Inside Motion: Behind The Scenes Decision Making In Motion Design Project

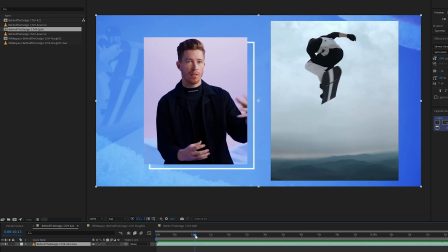7:54 That was the first area that I tackled, and
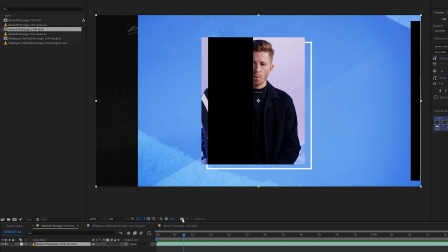7:58 it really set up a lot of the decisions that I made later on
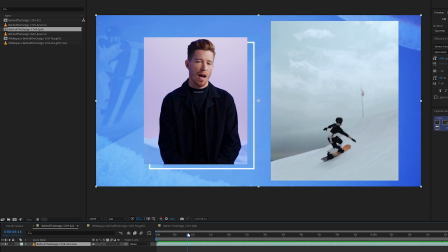8:03 with the transitions and the look and the feel of how I brought things on.
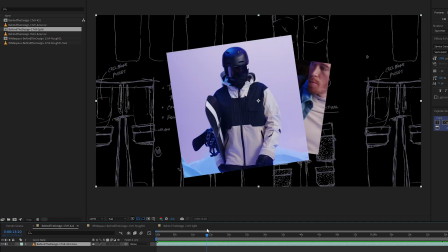8:12 All right, so you can see how I decided to ultimately
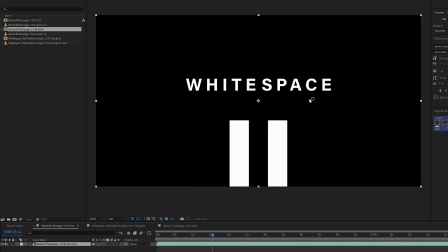8:17 animate that white space logo, and I'll come back and talk about that decision later on.
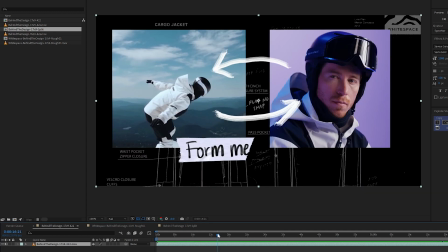8:23 So this tape element was also something that was provided because it's a behind the scenes piece.
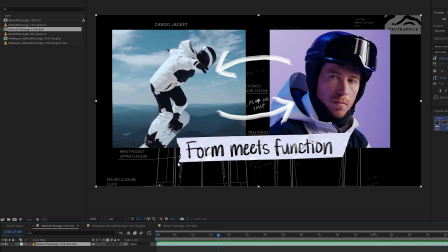8:30 Was used to tape up the look of the product and different things, and it was the direction that they wanted to take this in, combined with the handwritten look and feel here.
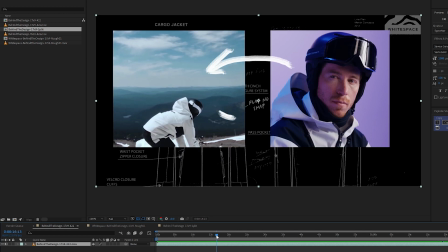8:42 So I animated this on in a way to make it feel like it fits with the hand drawn elements.
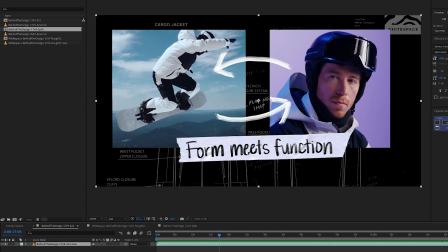8:51 It's coming on. It doesn't just land.
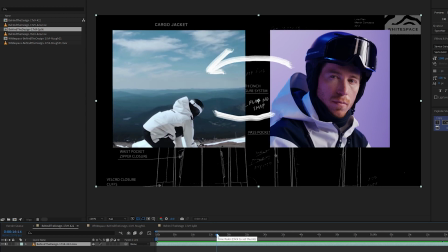8:54 So it comes on like tape is being pushed down on the canvas, so to speak.
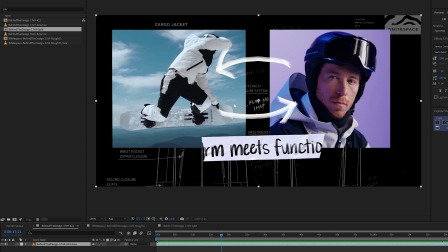9:02 We have our animated arrows here, reinforcing the form meets function, form over here, function over here. And then because we're meeting in the middle, my transition starts from the middle and goes out and reveals more of the product.
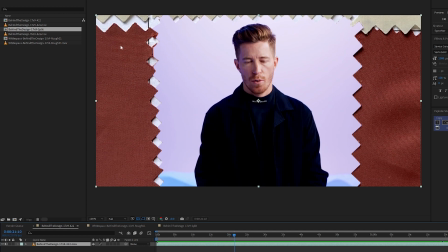9:19 And as we get into a little bit more of how things got started, I use this sample background to help illustrate that we're going into a new scene
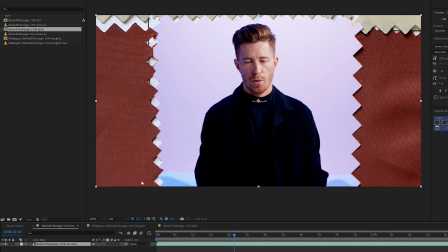9:35 and we're going to be talking about the development of the product. And it's the beginning of the journey for the product line. So we start tight and then introduce
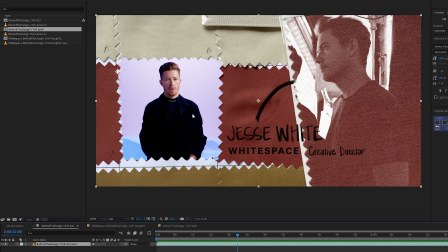9:51 Jesse White, who is Sean's brother and the creative director for the product. So just using, you can see the A and B here. This is kind of where everything starts.
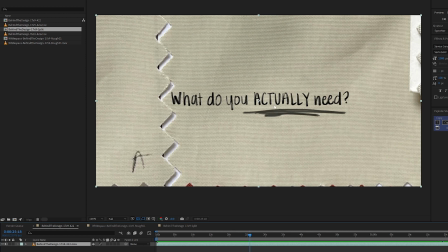10:07 And we highlight his question of what do you actually need, because they weren't going to have a huge product line. They wanted to start with the basics, and hence again the samples here. And my transition here zooms out, and
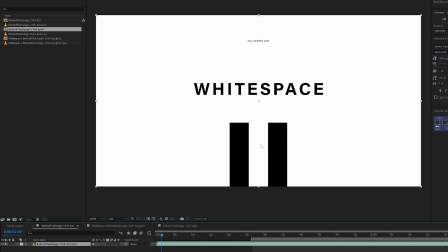10:27 I'm using the same look here, and it's just turned on its side because they use it both ways, horizontally and vertically.
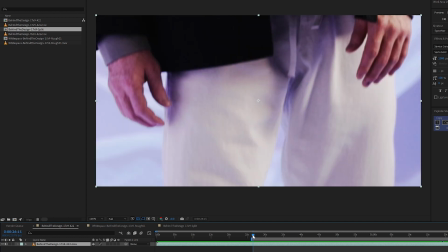10:34 So I use that as my transitional element and
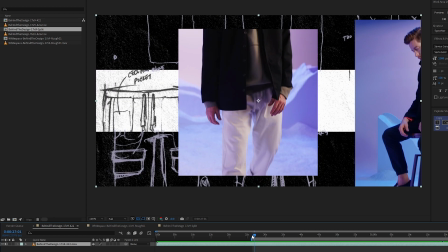10:40 use that to reinforce the fact that this is a product line,
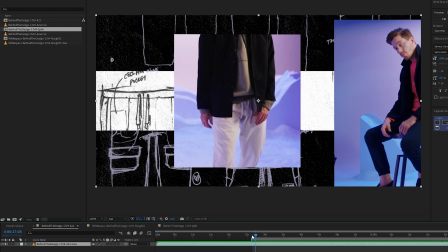10:45 and their logo matched perfectly with the fact that it's a line.
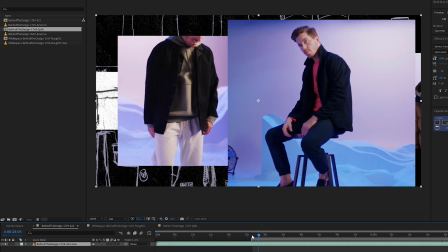10:50 So I use that as my transitional element to zoom back out, showcase some of the product, showcase the where things came from, the initial drawings, the in the background, and showcase
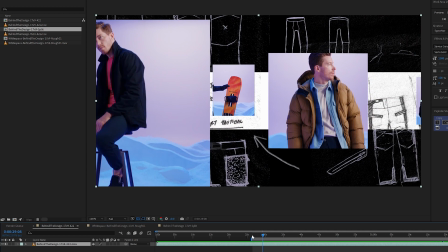11:04 what the drawings turned into in actual form.
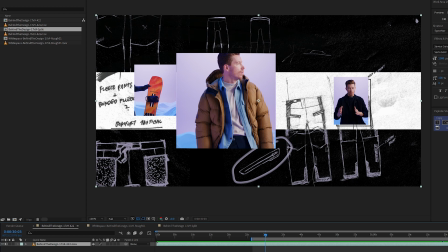11:11 So as we're going along here, we're highlighting some different elements, some different details within the product and the different product offerings,
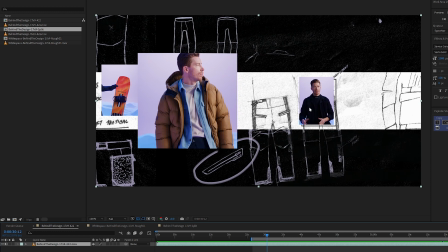11:19 from coat to snowboard to pants.
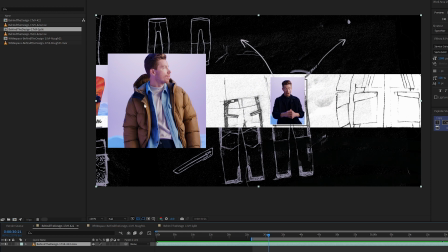11:23 I stole my colors here from the background sky palette and stood out, and I pushed up the contrast here with the paper. I really tried to accentuate that to give it a little bit more of a tactile feel. So my arrows here
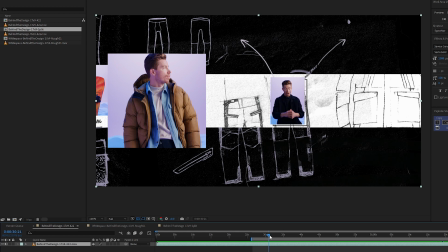11:43 highlight this picture, and we begin to push in on it as I circle it, just to draw attention to what he's talking about.
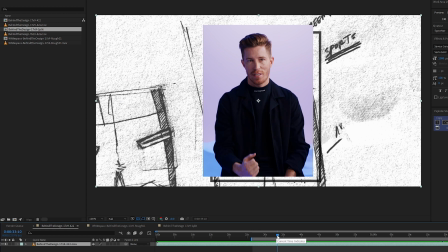11:52 And he says, "These are the staples," as he puts his fist down. right now.
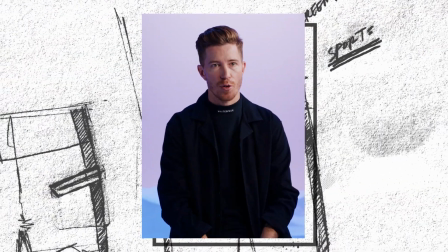11:58 I'm sure we'll expand in the future, but we were like, these are the staples.